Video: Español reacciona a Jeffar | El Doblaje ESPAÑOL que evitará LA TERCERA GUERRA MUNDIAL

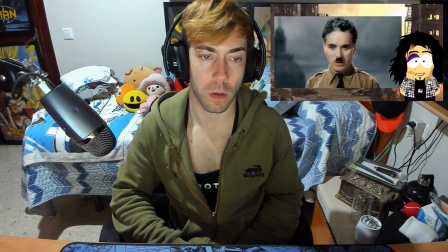(7:42)
Aquí el personaje ya tiene más confianza en sí mismo y se proyecta sutilmente a la gente Y eso está en la firmeza de cada una de sus frases Pues está refiriéndose a los que son víctimas de la opresión Es una reprimenda hacia el sistema que ha puesto al mundo en esta situación Que
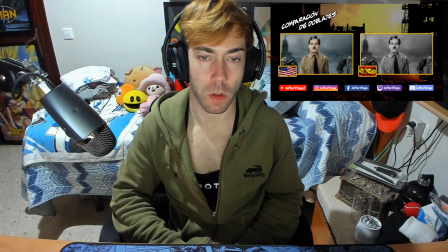(7:57) es lamentable y es dolorosa para él A los que puedan oírme les digo, no desesperéis La miseria que está ahora en nosotros es solo la pasión de la maldición La maldición de hombres que esperan el camino del progreso humano A los que puedan oírme les digo,
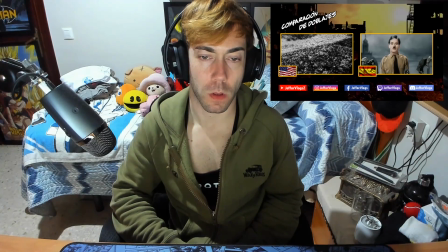(8:11) no desesperéis La desdicha que padecemos no es más que la pasajera codicia Y la amargura de hombres que temen seguir el camino del progreso humano El odio de los hombres pasará,
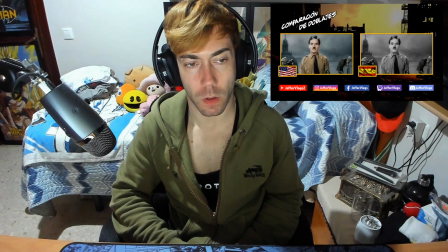(8:21) y los dictadores mueren, y el poder que tomaron de los hombres se volverá a los hombres, y así que los hombres mueren, la libertad nunca se perciera.
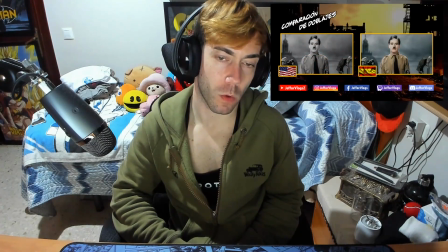(8:29) El odio de los hombres pasará, y caerán los dictadores,
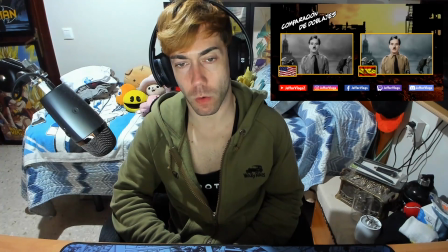(8:33) y el poder que le quitaron al pueblo se le reintegrará al pueblo, y así, mientras el hombre exista, la libertad no perecerá.
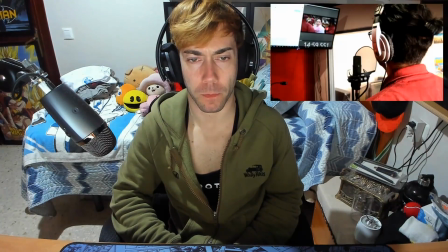(8:40)
Hay detalles físicos de Charlin que están siendo muy bien sincronizados por el actor de doblaje, y esto hay que destacarlo porque demuestra un buen trabajo de doblaje.
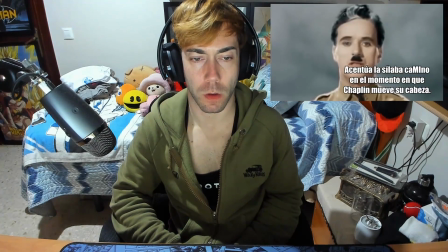(8:48)
Fíjense cuando dice camino De hombres que temen seguir el camino del progreso humano A simple vista podría decir uno Nah, eso no es nada, o sea que bueno,
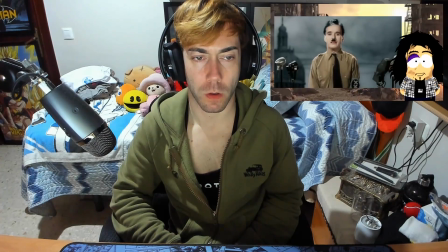(8:56)
pues así, una coincidencia Pero en realidad no En toda la escena hay muchas de estas expresiones acompañadas con algo físico del personaje Ya que Chaplin tenía esta forma de expresarse Y por lo tanto cuando se hace el doblaje hay que tomarlo en cuenta para que sea más real Y el respetar
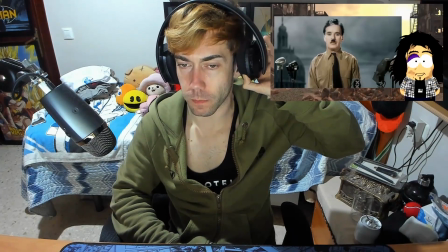(9:11)
eso es lo que hace un muy buen doblaje Aquí es donde termina la introducción Se dirigió al pueblo con firmeza,
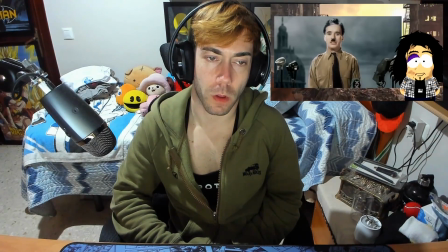(9:18)
pero también con compasión. Fue reflexivo y ahora viene la segunda parte que es muy importante porque es el mensaje hacia los soldados.
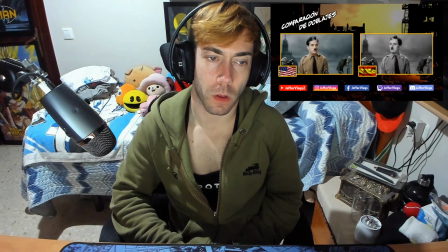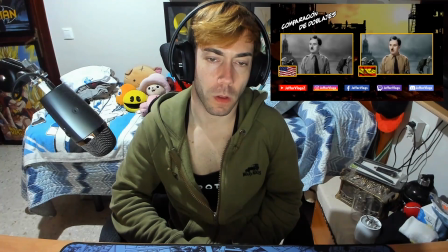hacer qué pensar y qué sentir os barren el cerebro os ceban os tratan como a ganado y como a carne de cañón
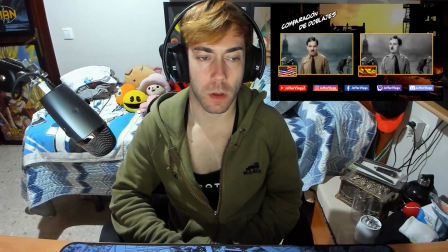(9:51) no os entregáis a estos individuos inhumanos hombres máquinas con cerebros y corazones de máquinas vosotros no sois máquinas no sois
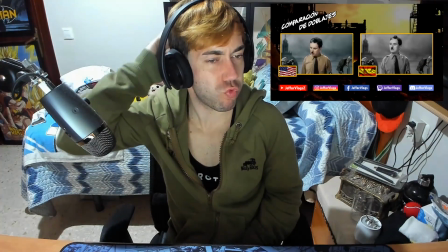(10:09) ganado sois hombres y poderoso que poderoso que esto es,
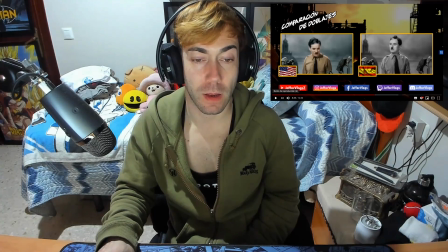(10:17)
pero poderoso, vamos y un mensaje que se aplica totalmente, que es una película antigua y se aplica totalmente a día de hoy, vamos, pero es que nunca pasa de moda esto.
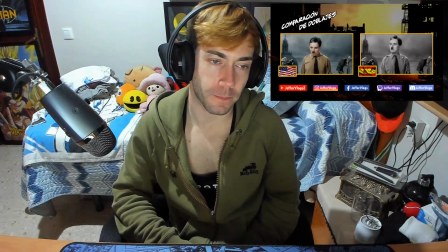Lleváis el amor de la humanidad en vuestros corazones, no el odio, solo los que no aman odian, los que no aman y los inhumanos.
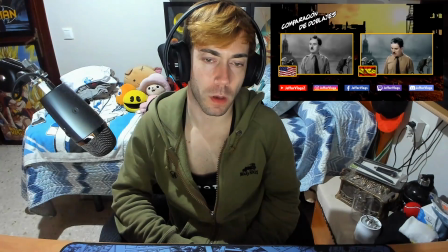(10:41) Soldados, no luchéis por la esclavitud, sino por la libertad.
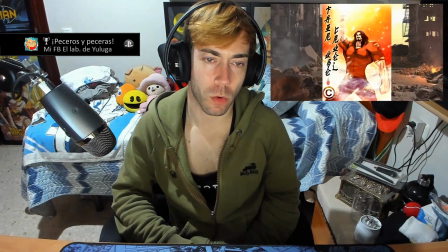(10:44)
Como podemos notar su expresión cambió, ahora está más empoderado, porque bueno, tiene que hablarle como si fuera el líder militar a sus soldados.
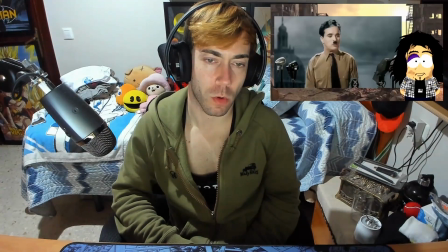(10:53)
¡Qué hermosas palabras! ¡Qué hermosa puesta en escena! Sin duda este trabajo de Charles Chaplin es legendario e inmortal.
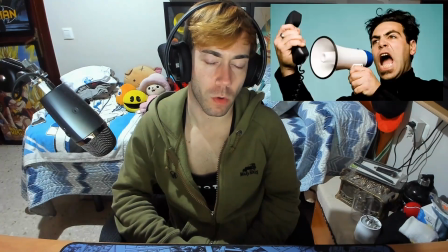(10:59)
Se dirige a los soldados con firmeza y carácter.
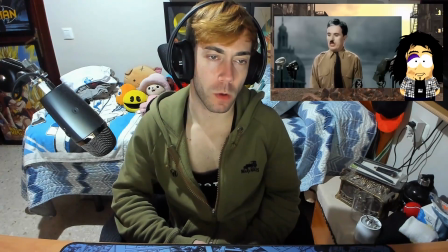(11:04)
Pero también de forma emotiva, y es que tiene que ablandar esos corazones que son de piedra,
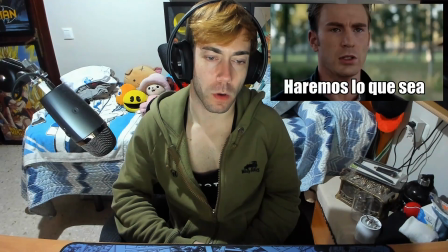(11:10)
De los humanos preparados para hacer lo que tengan que hacer en el campo de batalla Preparados para lo
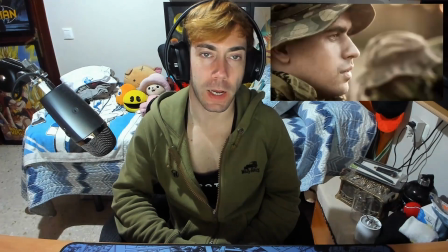(11:15)
peor Que han visto lo peor de la guerra Y una foto de su suegra desnuda los perturba Y
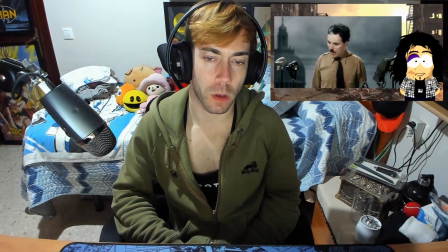(11:21)
el doblaje es hermoso
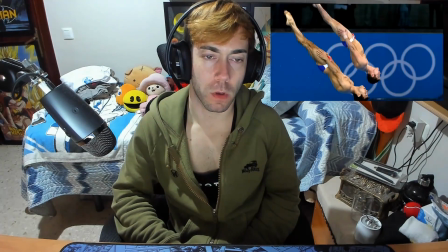(11:26)
Cuidan mucho lo que les decía hace rato La sincronización Se siente como salen las palabras del personaje
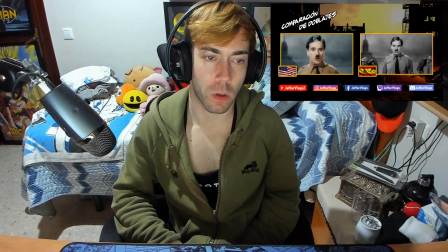Del capítulo 17 de San Lucas se lee, el reino de Dios está dentro del hombre, no de un hombre ni de un grupo de hombres, sino de todos los hombres, en vosotros. Vosotros el pueblo tenéis el poder.